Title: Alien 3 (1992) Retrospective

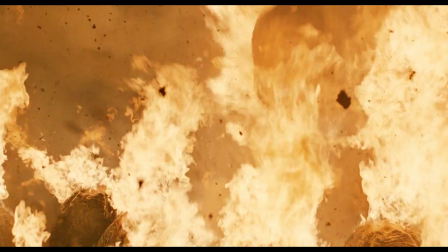1001s
Firstly, based on the conclusion of Aliens, while chasing Ripley and Newt through an exploding facility,
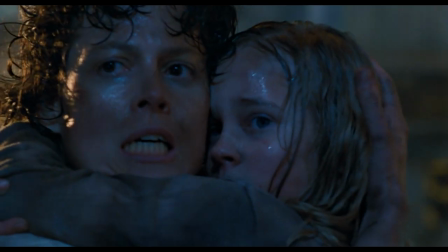1007s
the Queen would have had to have been carrying an egg using her arms, which we never see. But even with that leap of logic, the audience then has to believe that once the Queen attaches herself to the dropship and makes her way onto the Sulaco,
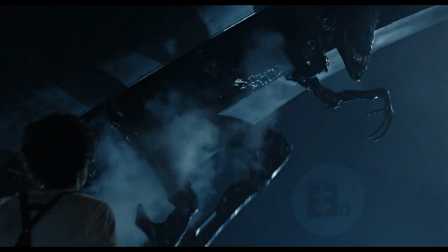1019s
she then would have had to have quietly detached herself from the dropship,
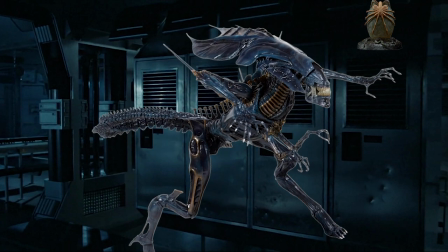1022s
sneak around the Sulaco, place the egg in a place no one could find it, then sneak back under the dropship and attack Bishop.
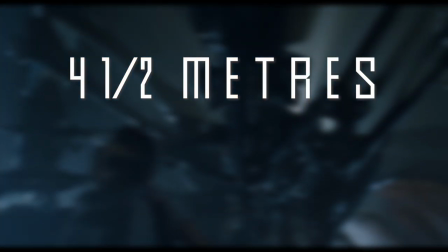1029s
Remember that the Queen is four and a half meters tall and weighs 10 tons. Contrived is an understatement. This immediately places Alien 3 on shaky foundations. The issues with the film's introduction continues once the EEV crash lands on the planet.
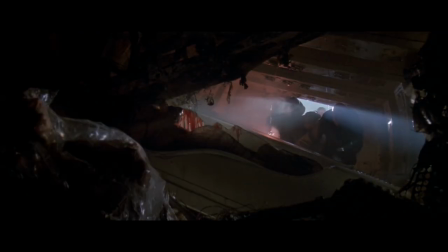1044s
Opening up the EEV are three prisoners who investigate the absolute mess inside. This introduction to the prisoners feels incredibly sloppy and confusing.
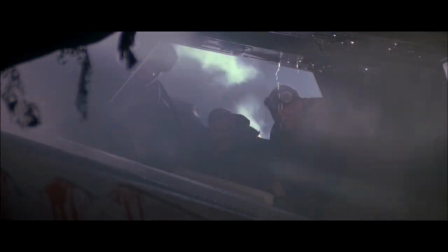1053s
Not only can we barely see two of the men through the smoke and the dangling wiring, but none of these prisoners are in the main cast.
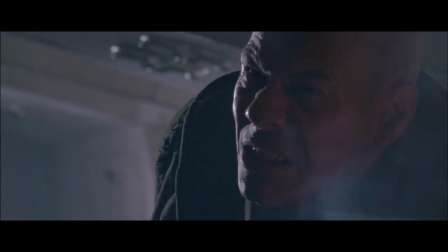1059s
We can also barely hear them due to the overtop wind sound effects blurring while these characters try to talk.
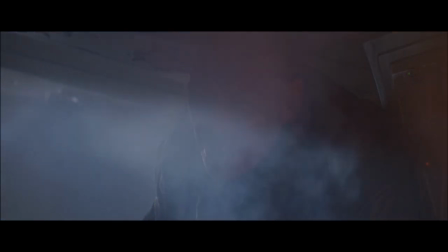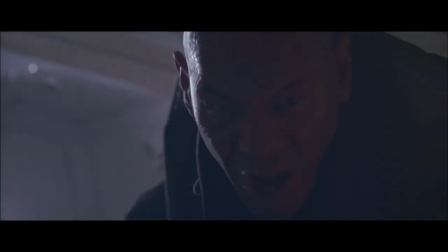1071s
The only detail or significance we learn from these prisoners in this scene is that one of them owns a dog.
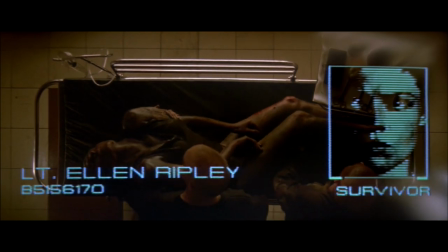1076s
The prisoners discover that Ripley is alive and bring her into the prison's medbay. While Ripley is being healed, Fincher reinforces the demise of Hicks,
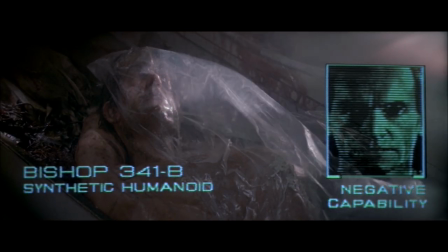1085s
Newt and Bishop through a pretty traumatic report overlaid under shots of their dead, dismembered bodies.
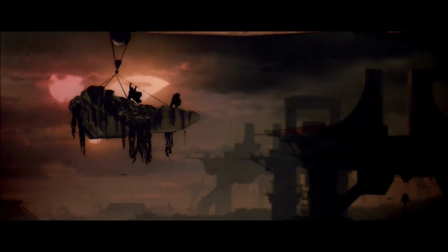1090s
The scene is incredibly gratuitous and establishes, for better or worse, the bleak world Ripley has fallen into.
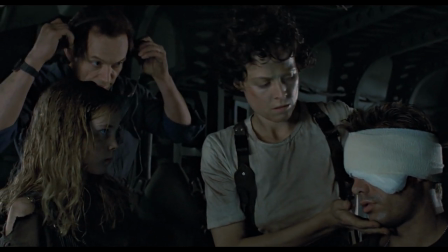1097s
Now, this decision to kill off Ripley's surrogate family was met with a vitriolic response from the fans, and it's easy to sympathise with them.
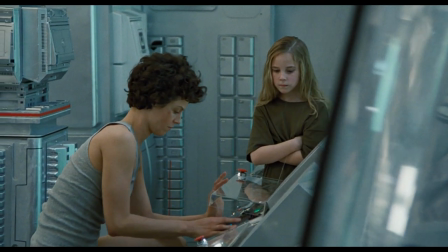1104s
Aliens does such a fantastic job of building this family of traumatised people that it comes as a shock to the system when they immediately die in the next film's opening 5 minutes.
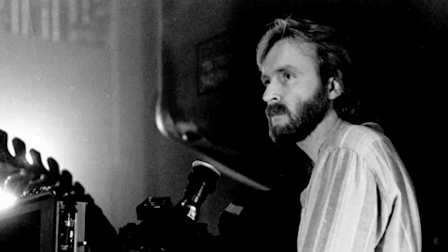1113s
James Cameron himself was openly against this decision. I thought the decision to eliminate Newt, Hicks and Bishop was dumb.
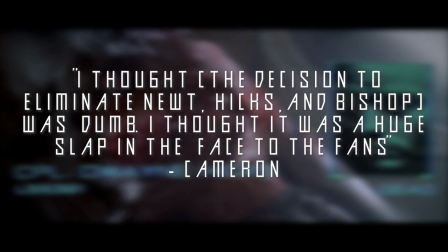1120s
I thought it was a huge slap in the face to the fans.
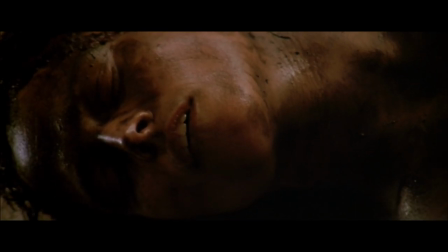1123s
While I share the frustration with the fans, when considering what Alien 3 is as a film, I am okay with the idea of the characters being killed off.
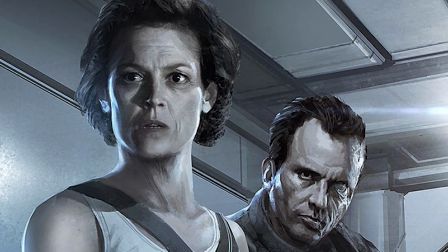1132s
In a perfect world, I would love to see an Alien 3 with Ripley and her surogate family taking the fight to the xenomorphs, but we're sadly not in that world.
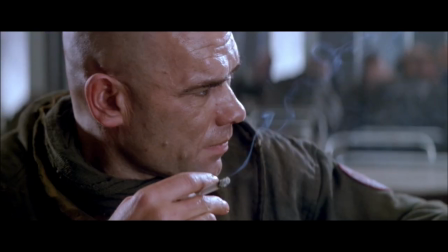1140s
In a setting where most of the characters are crazed convicted felons who have committed murder,
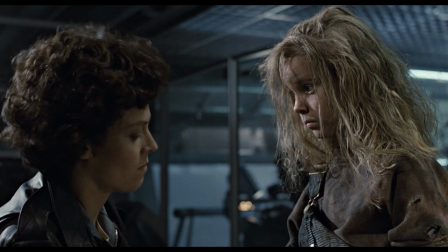1144s
assault and rape, I'm perfectly fine with not having a 12 year old girl running around in that kind of setting.
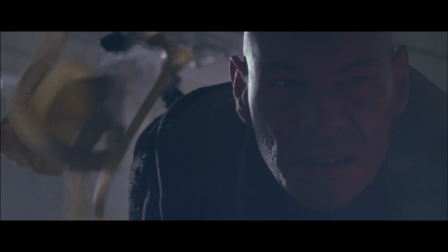1150s
Back at the EEV, the dog, Spike, shown previously of the inmates, is now on its own, barking at a surviving facehugger inside the ship.
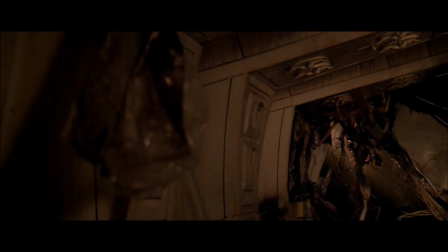1159s
This is one of the few chilling shots in the entire film, It's ominous and menacing.
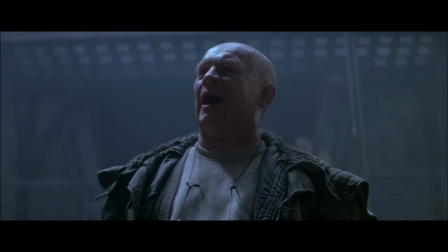1163s
We then meet most of the inmates, Warden Andrews and prison guard Aaron, in a meeting.
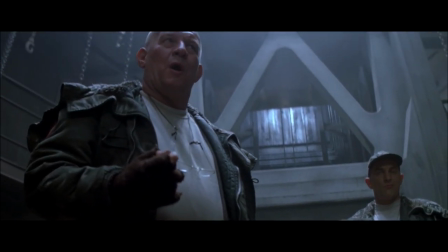1169s
During the meeting, Warden Andrews reveals to the inmates that the sole survivor of the crash is a woman, causing a stir.
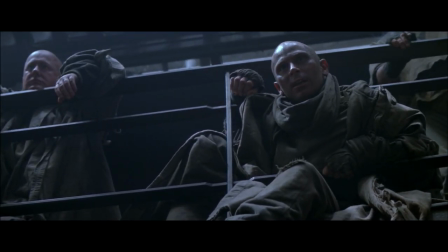1176s I just want to say that I've taken a vow of celibacy, that also includes women.
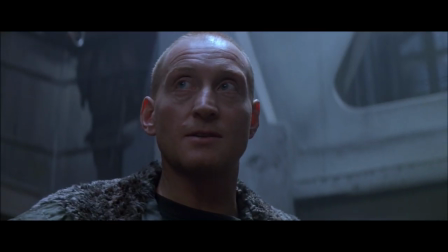1182s
With this information, Warden Andrews instructs prison doctor Clemens, played by Charles Dance,
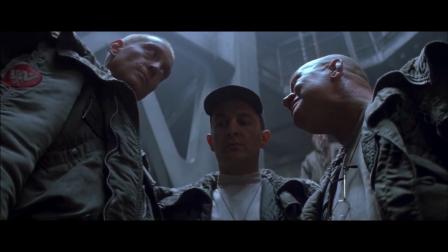1187s
that Ripley will stay in the infirmary until Weyland-Yutani's rescue team arrives.
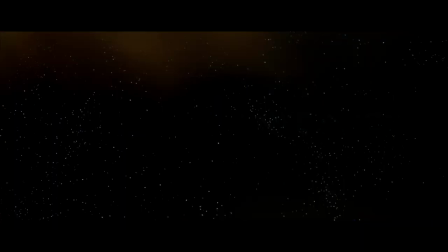1192s
Now that we're a few scenes into the theatrical cut, let's start looking into the assembly cut and how that version opens.
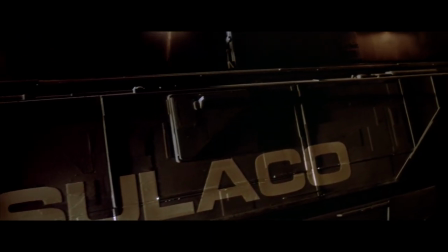1199s
Both versions begin identically, with the events on the Sulaco interspersed with the film's opening credits.
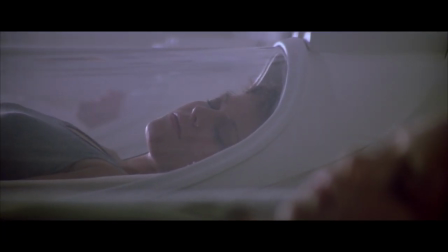1204s
I didn't state this in my theatrical analysis, but besides the opening's insane leap of logic, it is creepy and demonstrates Finch's filmmaking ability.
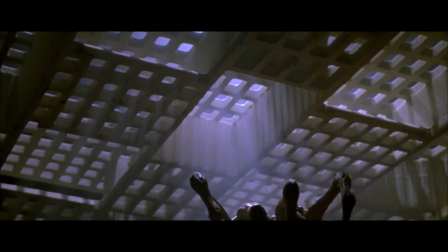1213s
The sequence induces more fear and terror than the rest of the film. I particularly love this shot of the facehugger unfurling its long, bony fingers.
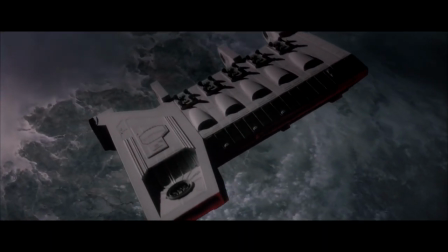1221s
It's when the EEV crashes down onto the planet that the changes really occur. Instead of suddenly meeting three random prisoners opening the hatch and exploring the ship, we get a glimpse of the world in which the film is set.
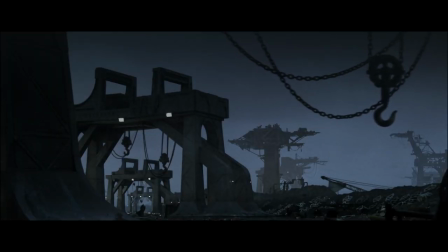1232s
It's dark and bleak, with metallic rigs littering the coastline.
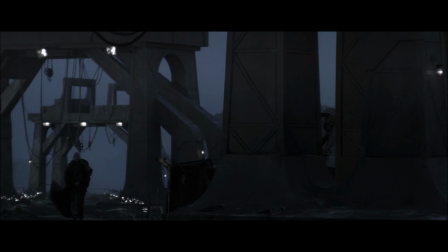1236s
We see Clemens, the prison doctor we've barely met in the theatrical, walking alone through the dust and smoke of his home.